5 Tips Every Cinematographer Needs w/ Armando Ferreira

Welcome, my name is Nick, and this is Nick's Fort. Today I'm going to share with you guys 5 tips that every cinematographer needs to know.
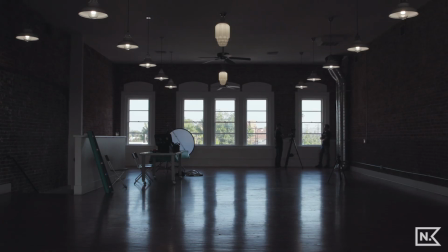8s
And we're going to walk through these tips with my buddy Armando. We are in California.
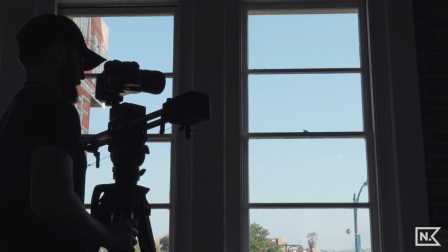13s
We're going to be looking at these tips through the lens of a product shoot that Armando is doing.
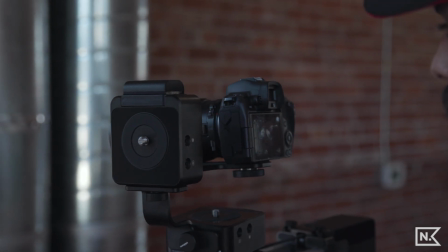19s
But please know that you can use these tips in a lot of different situations when you're filmmaking, whether it's events, weddings, commercial work. These tips can apply in a lot of different situations and they'll get you out of a lot of different situations. So you guys should be super stoked. Let's get into it. One of my most powerful tips for cinematography is controlling your light, and one of the best ways you can do that is with a reflector. They make like 3-in-1 and 5-in-1 reflectors, and right next to me right now, diffusing this window light is this reflector in the diffusing mode. And if we pull that out, it's gonna make the light coming on my face a lot harder versus when it's in, it's a lot softer.
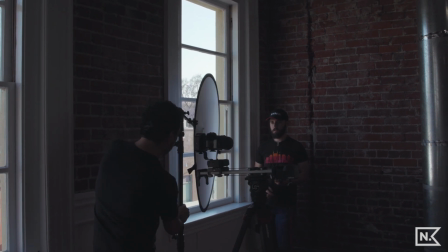63s
And traditionally, these are used in photography, but I use these all the time in filmmaking, and I'll link below.
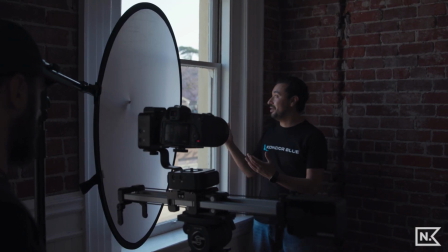69s
They're super powerful beyond just diffusing light. They're really, really powerful. Here's another hack. This is a neoprene sleeve. They usually sell these for like cell phones, but the way I use it is I actually use the sleeve to cover my monitor.
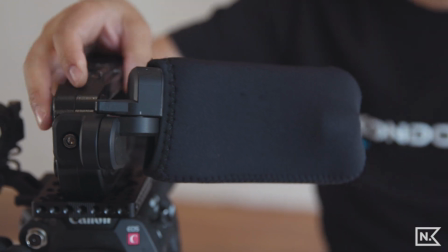83s
And this is great for transportation. So you can see it fits really nice and snug. And then usually when I put this in a case, I kind of butt it up like that, and now I know my screen isn't gonna get scratched.
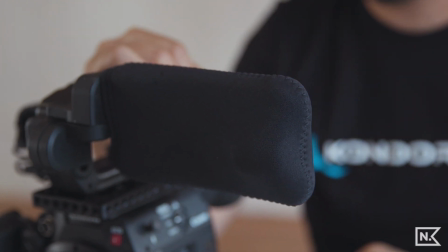93s
So really dope thing. Obviously you wanna buy one for the size of your display. I'm sure Nick will drop a link down below in the description if you guys are interested in picking one up for yourself. So here's an interesting technique when you're filming and you want to get a really low down shot. Nick actually came up with this, so credit where credit's due.
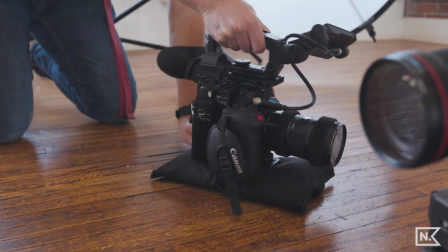111s
I was trying to get as low as possible on my Edelkrone slider, but being straight on the ground was just a little bit too low.
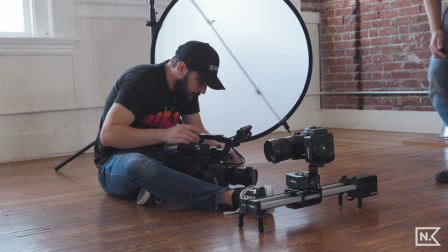119s
So we propped it up on a sandbag. It's just the right height, but it's also very stable.
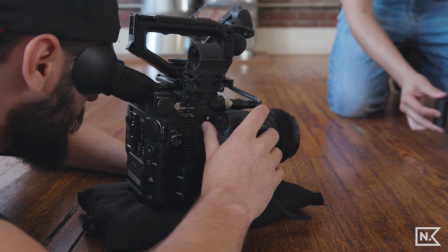125s
So I don't have to worry about the camera falling over or anything like that. So this is a great hack when you're out shooting. So here's another cool hack. If you have photography lenses like this one, this is actually one of my favorite ones. It's the Sigma 18-35.
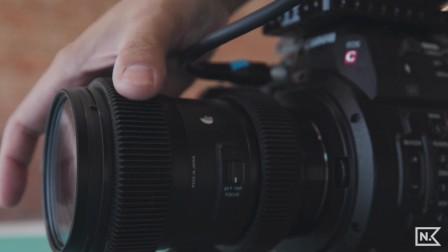140s
These are meant for photography, but for video they look fantastic. If you want to convert it more to a cinema style lens, there's a company that makes follow focus gears. I actually made a video on it. I'm sure Nick will leave that link down below. But yeah, these are awesome because you can use a follow focus and it's great for video shooting. So another tip that you can use to make your shots more cinematic is adding something to your background. And right now we're doing a macro shot in a big empty space with not a lot of stuff in our scene.
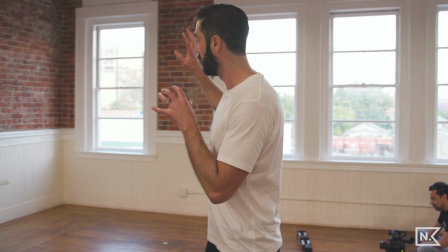173s
And so we're gonna make our shot more dynamic by picking out something to put in the background.
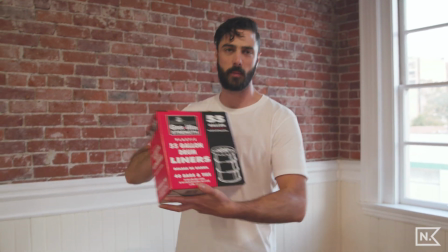181s
I'm gonna select the 55-gallon drum liners. Put this down.
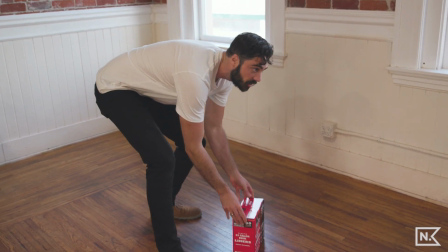187s
Does that look pretty good in the shot, Armando? Dude, that looks good, dude.
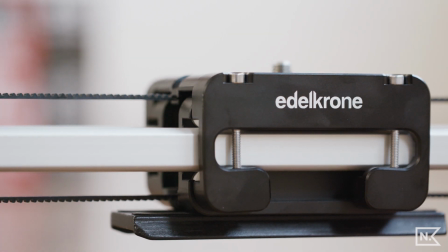192s
And then doing that, just putting that in the background of our shot is gonna make our shot more dynamic, and it's actually gonna give us more depth to the shot.
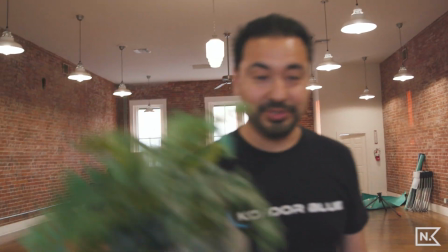202s
You can always find plants too, so let's see what that looks like.
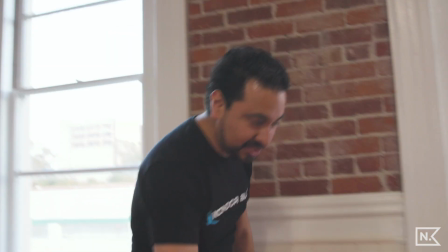207s
Anything, if you're in a house, doesn't matter, just put something in the background. Let's see what that looks like.
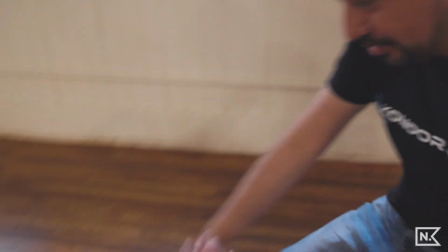212s
Oh my gosh, that adds a little bit more. We'll go ahead and roll with that.
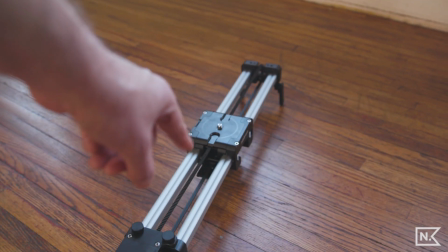220s
Now we have color. A little bit of red, a little bit of green, instead of a boring white background.
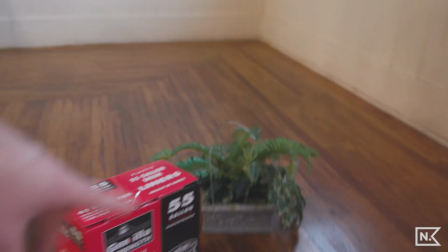227s
I think that looks pretty good. All right, we'll go with that. Guys, I hope you found that helpful. If you did, please share it with a friend. If you dig the video, drop a thumbs up, a comment, subscribe, notifications, all that good stuff. But most importantly, get out there, put these tips into practice, and don't stop creating. Peace.